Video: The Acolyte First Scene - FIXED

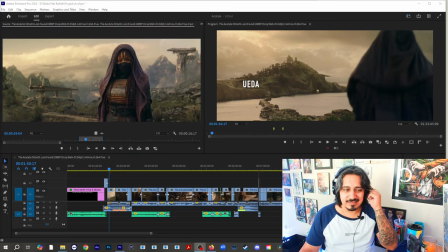you can see the the music is it's it's a little subtle you know and everything so i feel like as the first presentation of the character it just kind of feels a little bland but let's continue let's continue watching
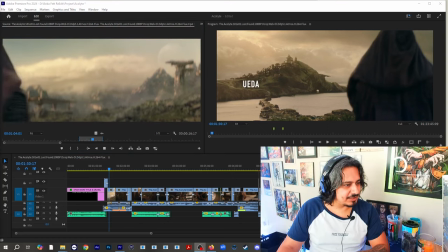all right so we have may and she she's here to hunt a jedi
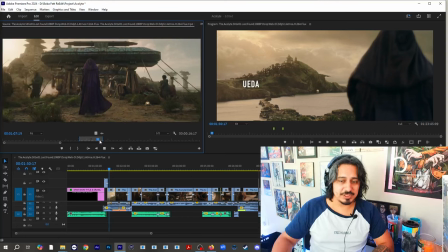so she walks through the town she can see she continues to walk through the town and
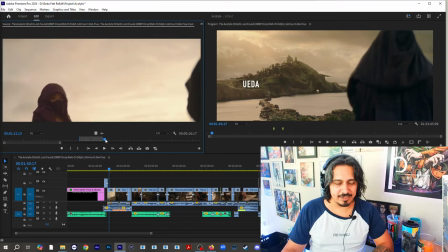then she arrives to this to this little guy right here where's
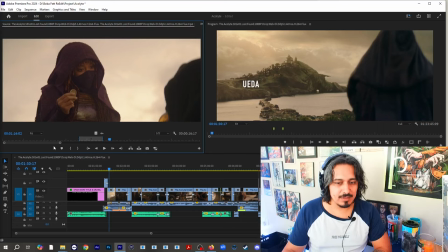your jedi and then she asks where is your jedi and
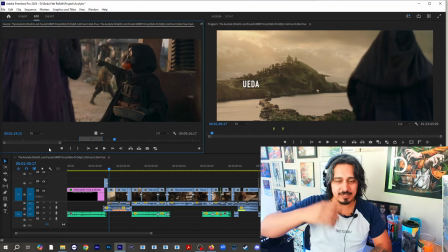then the the the little the little thing points out where the jedi sad all
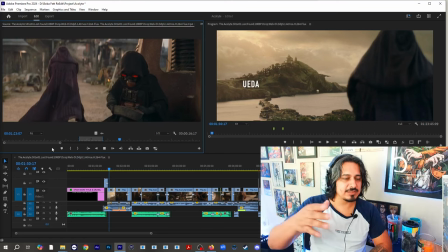right then she gives the money and then continues on walking this is where we're gonna make our
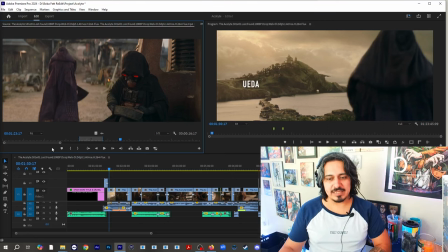first fix because here's the thing the Sith are supposed to
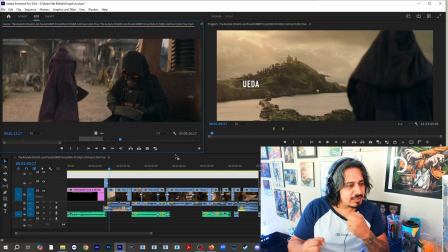be more aggressive more malicious cunning and and just
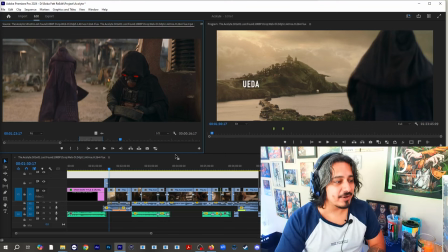by this presentation alone you're not making her a good hunter her you're just not making her
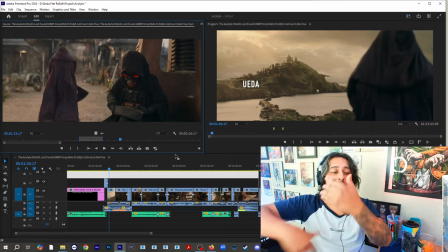a good hunter whether she has a change of heart later on the show or whatever that's
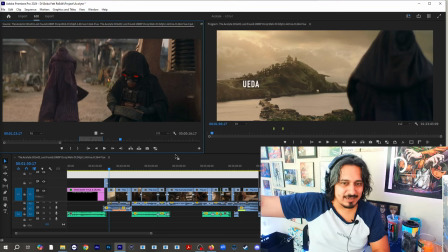don't worry we'll get to that but as the introduction of the character you
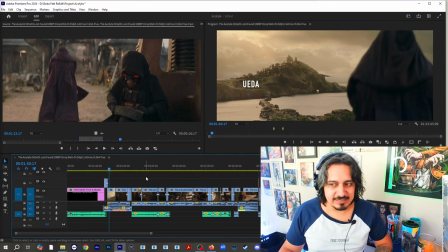need to establish some sort of dominance especially when you have an intimidation factor which is you're an acolyte of the Sith so what
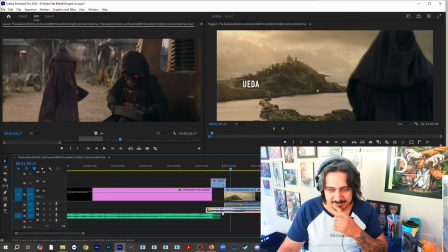I did I decided to add this music right here
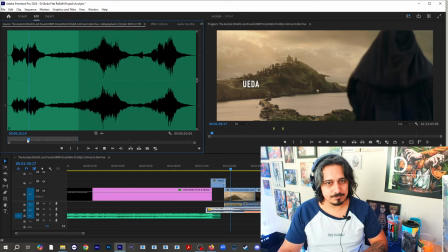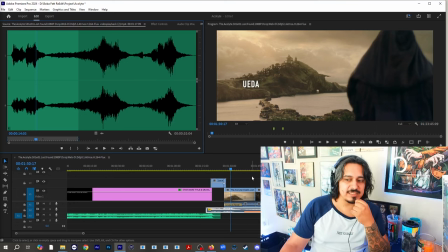you see this music is from knights of the old republic soundtrack i believe
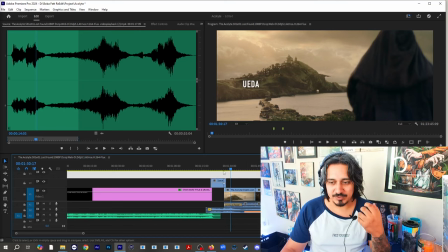so i wanted to give a nod to the um to that and now this
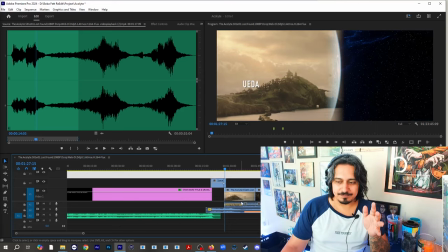is what we have instead of instead of uh instead of may
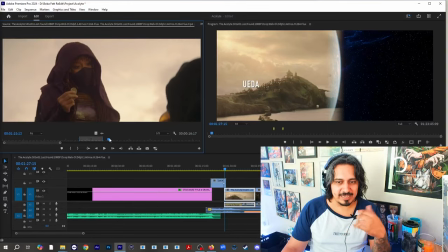just arriving to the to the port and asking directions looking like hey she
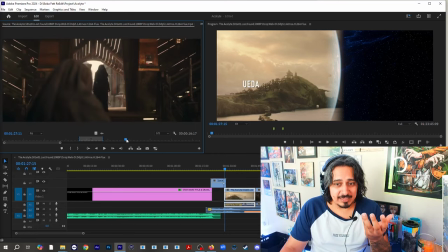doesn't know where she's going and she still needs help, I just decide to cut that around with a little bit of music to give that intimidation factor that she's just decisive and she knows where she's going.
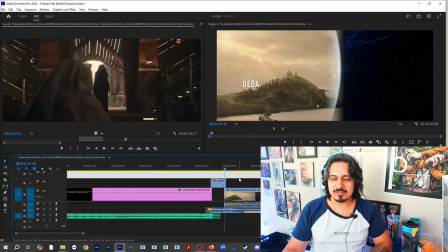So it looks a little bit like this.
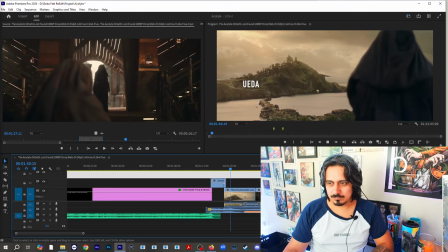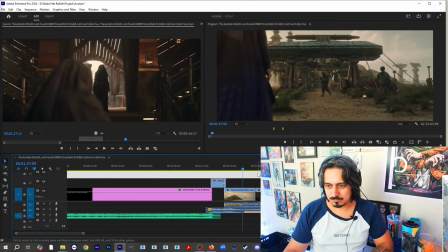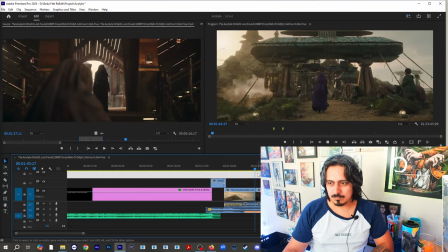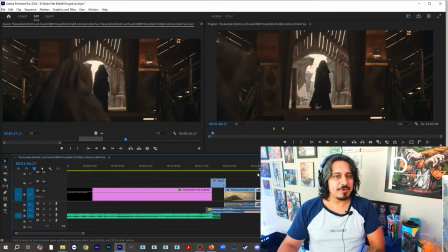You see? So that way we create a little bit more mystery because she hasn't said a thing yet. She's just walking. So you're creating a little bit of intrigue like, oh, what is she doing? then let's go back let's let's go let's let's go back to the to the original
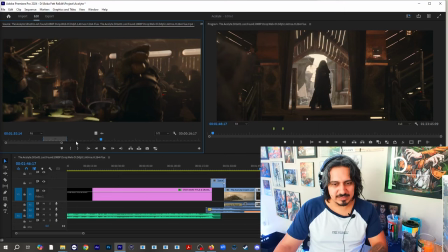where she she walks through the bar that's that's fine you know we
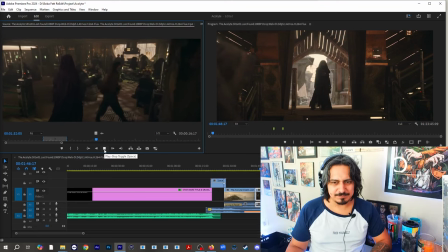don't have really a whole lot of background music per se we
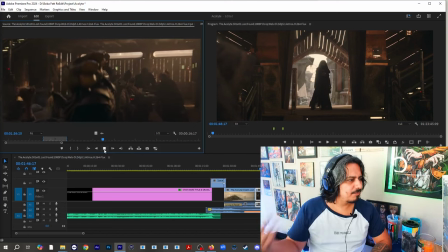just have bar noises
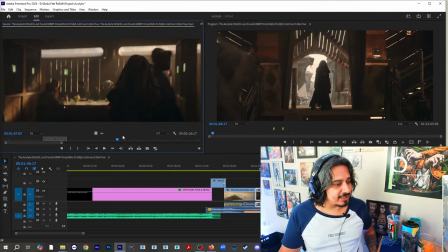and then she she finds she finds the jedi she finds jedi trinity and approaches approaches at the table this is where i think the main problem with the
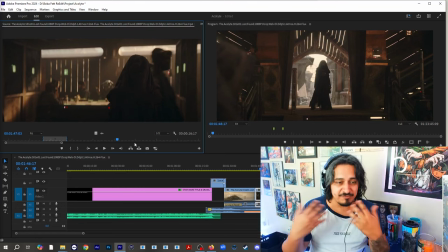introduction with the first introduction comes in full display let's just watch she
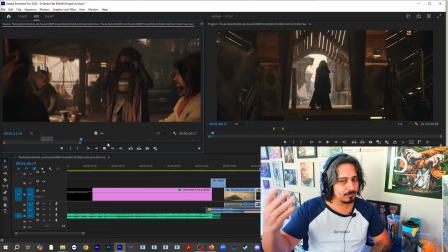comes in to the table master indora master indora she says she takes off her hoodie
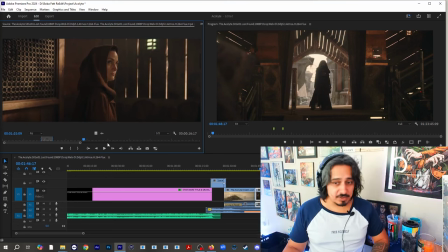the master says uh someone's talking to me all right yes my job and then you have yes my child i don't know why but this this line just kind of like doesn't
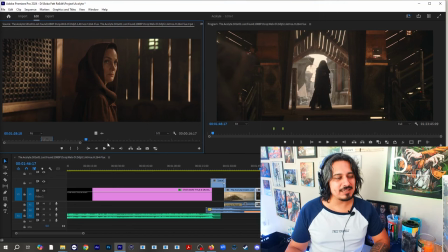fit that much like it seems a little like i don't know it's
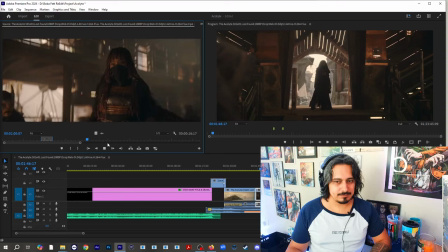a little prepotent we have unfinished business then she
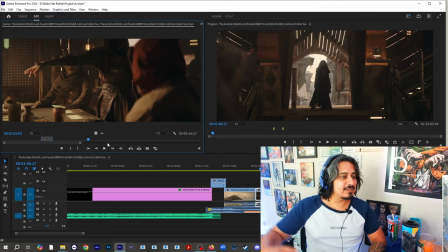goes we have unfinished business and takes on this megamind pose you know when megamind decides to like cover himself and like um she she goes and takes this
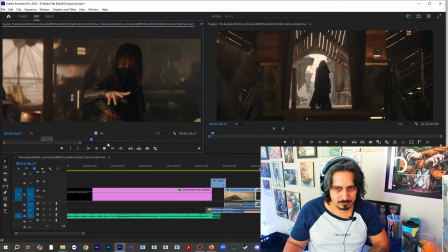attack me with all your strength
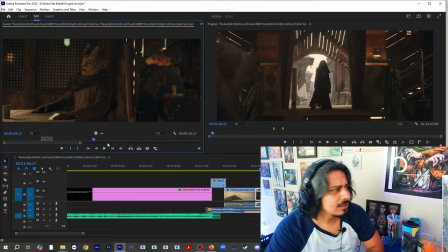and that is the reaction of the audience what this is
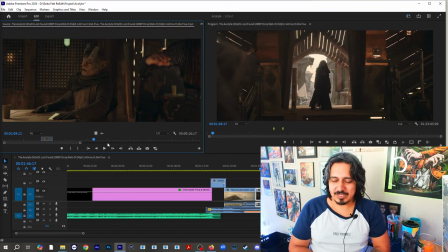why i believe this is a problem because number one if you're a trained assassin you're telegraphing that you're going to do something and when you're like trying to like kill a jedi i don't think it's like
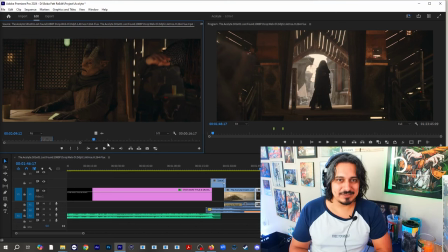in your best interest to just announce that you're about to attempt to kill the jedi but also be on your
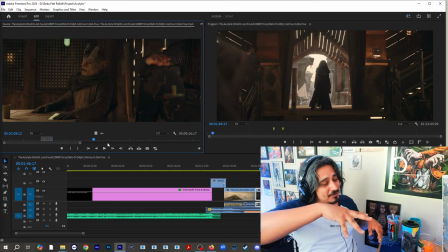guard already if this is if this is her pose like all right so be it i've seen silly
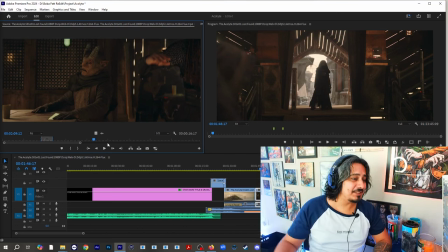poses in anime so maybe she just watched too much naruto and said you know what i'm about to do my my little clone no jutsu cool problem is what this scene does is that it kind of brings down
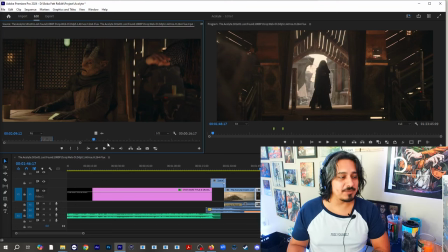the threat that she's supposed to be she's supposed to be an assassin an acolyte like that is earning her wings and we want to elevate her we want to
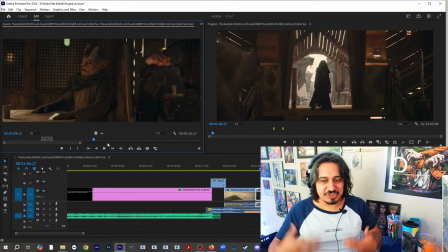make her feel intimidating that she is like a force to be
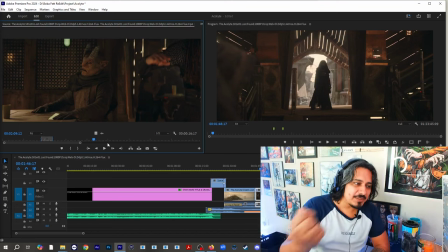reckoned with but doing this type of thing where she's talking more than she's doing, not only are you breaking the number one rule of
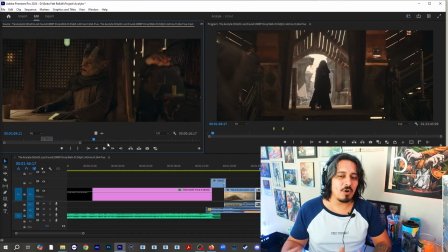show, don't tell, but you're also diminishing the character, but by what it is about to happen.
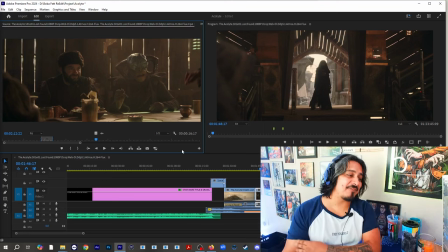You have side characters laughing at her. And here's the problem. They're laughing. if you are a cool anime character when they're laughing you just prove them wrong
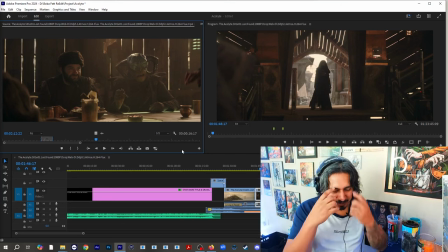right you just have your little your little glass glare and everything but the point is
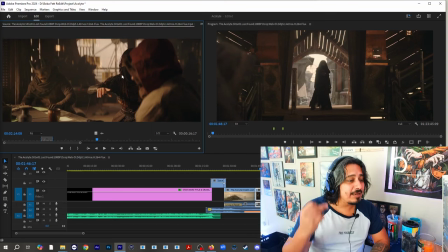she doesn't have that cool immediate reaction to prove them wrong she's still in her mega mind pose and and that to the audience conveys like awkwardness
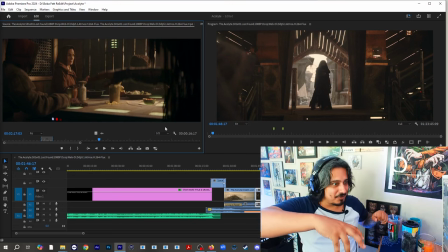and she's just like waiting like um are you are you going to attack like what's going on like
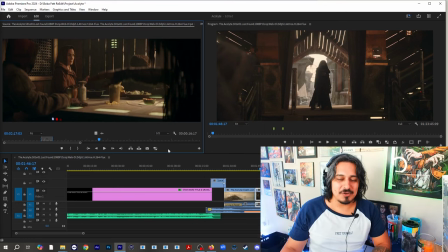i'm still here so first off we are not intimidated by this girl in any way shape or form like we're done we're not we're we're not the first impression of our main like assassin we're not we're not we're not intimidated
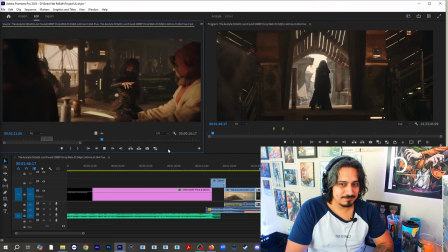it it's the jedi that has to stop the laughter i appreciate your courage young warrior i have no quarrel with you attack me jedi and
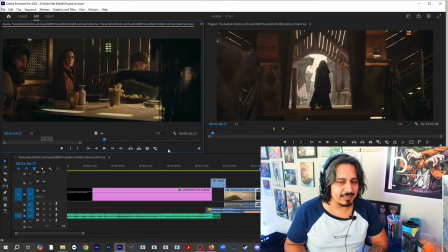then here we have this the frustration in her voice attack me jedi like hey um like i get it like you know you're you're you're telling too much you are kind of not helping the intimidation factor of your own character let's continue